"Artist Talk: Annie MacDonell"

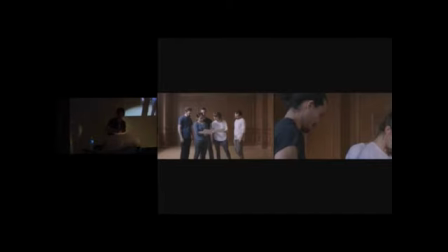1026s
Okay, if I do that. All right, so I
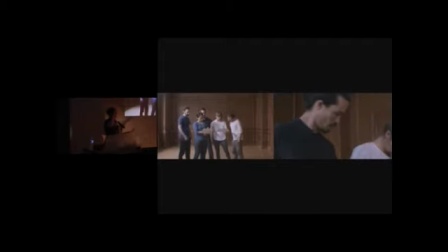1038s
spent a lot of time obviously thinking about these images and worrying about how to turn them into an artwork and whether I had the right to do that in any way.
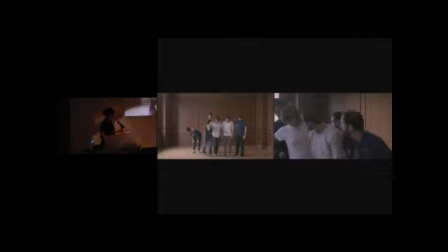1050s
And as I was thinking through the process and spending more time with the images and thinking about all the ideas that I just spoke about I decided that the thing that was most important was to not use these images as or not present these images or hold these images up as some sort
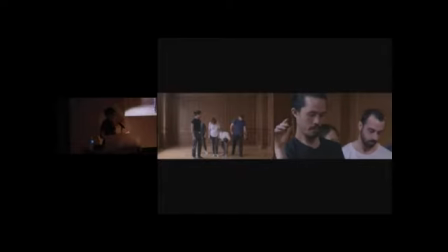1069s
of resolved thing as some kind of statement or some kind of monument to something. I wanted to try to use them in a way that preserved all of those contradictions and
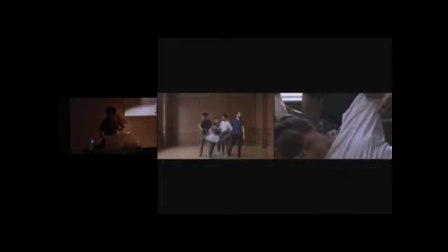1084s
problems that were so fascinating for me to think through and hopefully productive for me to think through. And so I came up with the plan to have people, I didn't know who,
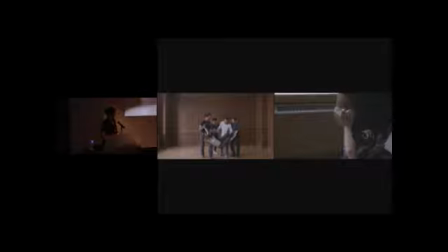1100s
but people recreate the scenes in the images. and I had the idea that what I wanted to do was to film this process and it took me a long time to figure out who would be the right people
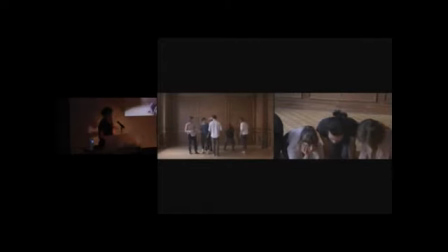1116s
to do this I haven't really worked with with I haven't really cast in this way ever before I thought about working with actors at first I thought about working with students from from Ryerson I thought about working with other artists
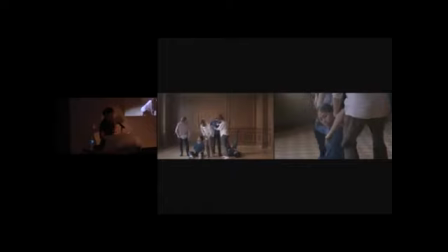1133s
I thought about working with community groups or people that have been arrested during the G20 protests in 2010 I thought about working with police officers and none of these things seemed like the right solution and then I started to have some
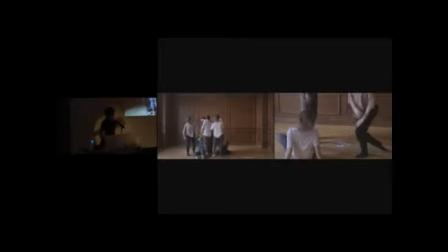1150s
conversations with a choreographer named Amy Henderson who I'd worked with before she's an amazing choreographer but also just like a really thoughtful and careful maker and so we started to have some conversations about what it means to
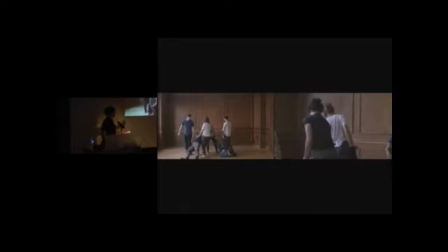1167s
choose people to act out the stories or the ideas that you're working through and in the end I settled on working with dancers for a for a number of reasons
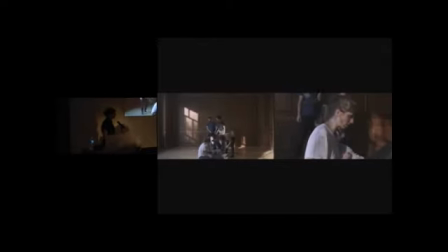1189s
I thought that the most important thing for me in this process of shooting the restaging of the image was the working through. I really wanted to focus on the
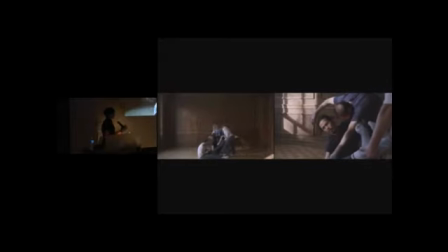1205s
sort of gradual process of this image coming back together rather than, you know, staging this perfect recreation. I wasn't really after that sort of like epic wow moment. And I knew that dancers would have this sort of physical intelligence,
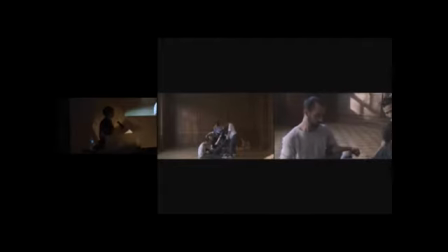1222s
but also the intensity and the precision in their bodies to really work deeply with the images. And I also thought that dancers were the right people because in a way they're sort of a neutral body if there is such a thing, because their profession is to use movement and use their forms to tell other people's stories.
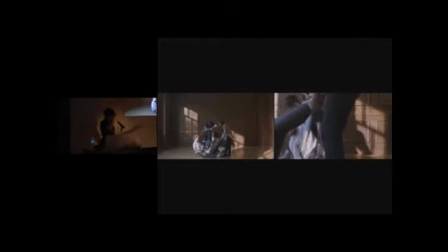So with Amy, we pulled together this group of dancers and we started to talk with them about the images.
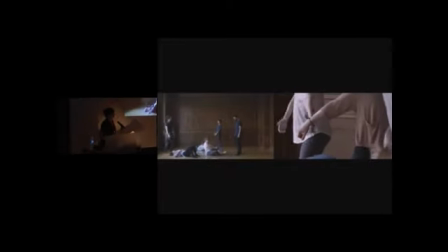1264s
I sent them the images in advance so they could look at them. I sent them notes about how I was thinking about these images and how I was hoping they would think about them.